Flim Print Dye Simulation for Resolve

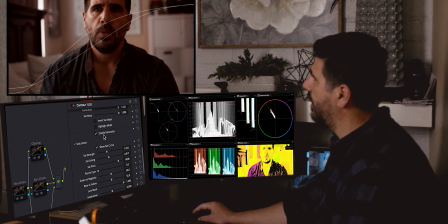11:54 So if you look at those two curves you can see that big effect of washing out kind of bleaching out the highlights so we just turn those curves off see where we're going
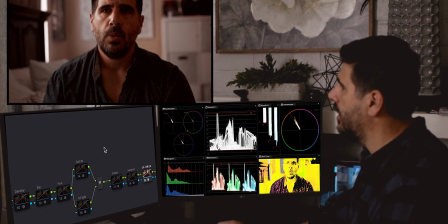12:10 then from there we have
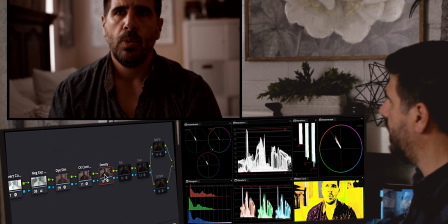12:15 density and the thing is you can kind of pop wanted to bring in some of
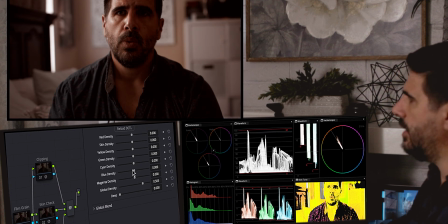12:19 the color so I just used mono nodes density and just brought down
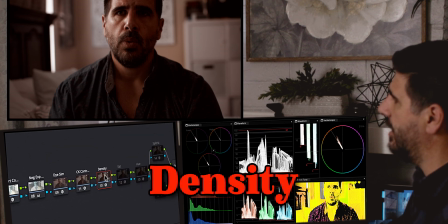12:24 the house on the density on that popped it up a lot more than I normally would if I wasn't doing this method but you can see it just kind of just shaped the shadows a lot more concentrated the colors and
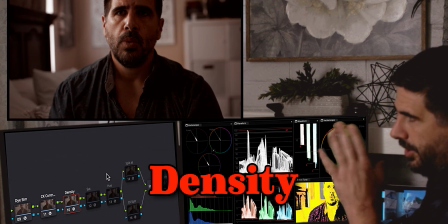12:37 had a lot more contrast and I was shooting it with the goal of highlighting
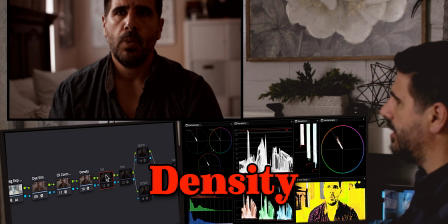12:42 one half of my face and kind of going for that Rembrandt look I was a little and happy with saturation still so I made a saturation tweak and just dropped
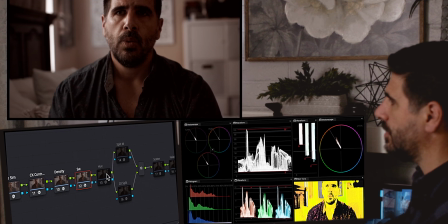12:52 it down ever so slightly hue did nothing nothing
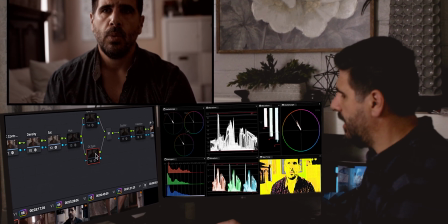12:57 to the hue uh split and this is for the short film
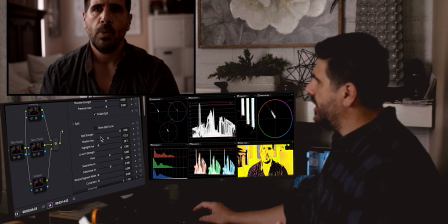13:04 very very minute this is still using contour but it's in its own nude
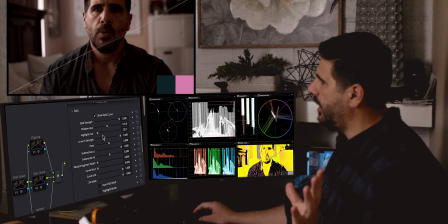13:09 and it is only in the highlights and it's a magenta and why is that I don't know I just yeah I it looked good to me and what
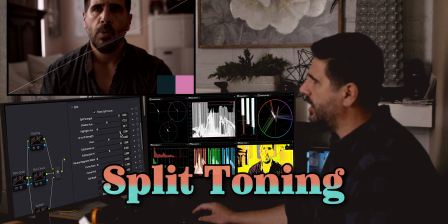13:25 I'm doing there is just kind of when it switches camera perspective so when the camera jumps to the other side of the mirror and is talking filming the other character who is in the mirror.
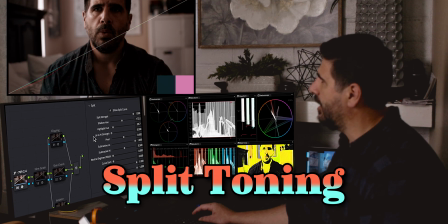13:36 Nope. That's the only shift that color-wise exists at this macro level.
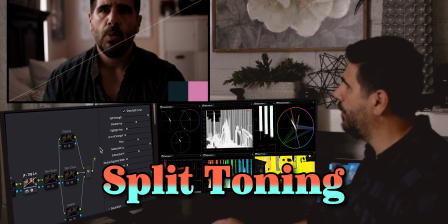13:43 So warm in the highlights, or magenta-E in the highlights, cool in the low lights, with nothing in between.
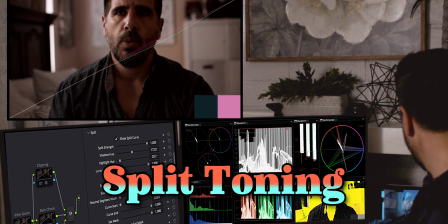13:50 So you can see that nice little flick of how things work.
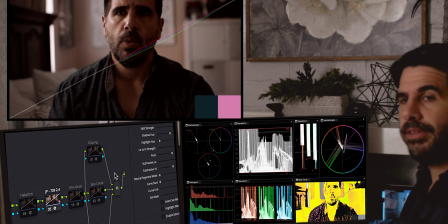13:55 So that is one visual cue in that short film of which side of the mirror are you on.
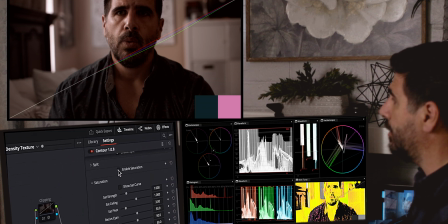14:02 After that split curve, Uh,
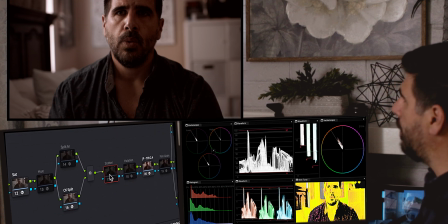14:05 bloop, bloop, bloop, bloop, bloop, bloop, bloop, uh, adjustment, you know, I popped in scatter for a little diffusion, so softens up those highlights and gives a little glow. Very slight halation, you can barely see it. It's just these, so sight gathers, something, and then film grain on the back end.
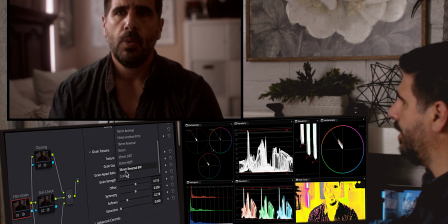14:24 I'm pretty sure it is the 35 millimeter reversal black and white,
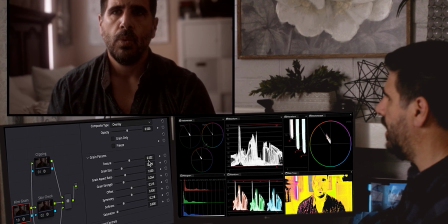14:29 but then I think I tweaked the texture and the size a little bit.
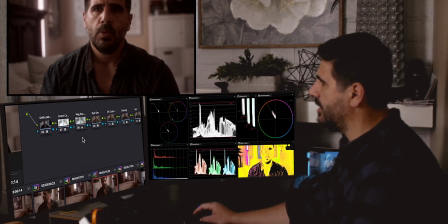14:35 and that is the shot that this is the macro look that is on all of these shots
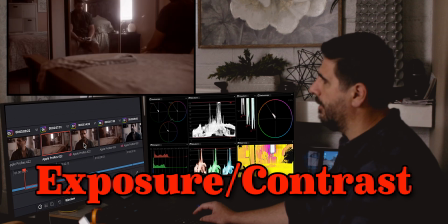14:43 so as you click through and look at what we got going on they're all the same it is it is that that's the same flow
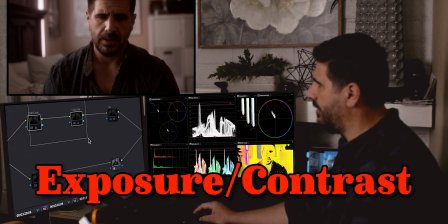14:53 and we're coming through there underneath we did have you know based on you know balancing these guys to that guy some shot level adjustments here so just a
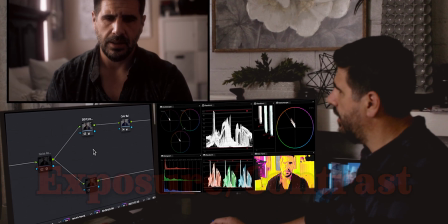15:05 little bit more oops here we go so just a pop
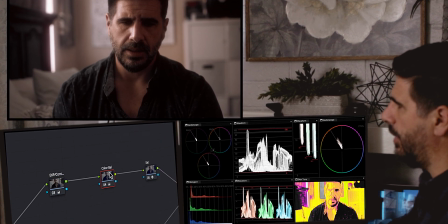15:12 in the highlights a little bit more color balance there was a slight tweak shape around we can see what that did so that you know just darkened up the shadows a little bit more kind of cooled down like I felt like the wash of warm from the look was a little strong.
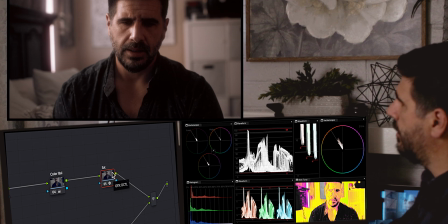15:30 Saturation was a little heavy. And then just to frame it a little bit better, I went with this power window, which is just to take down that side of the room.
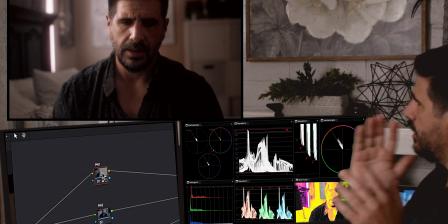15:40 And because visually you're looking at it as here's me, I'm blocking the back, so it's just kind of quick fading.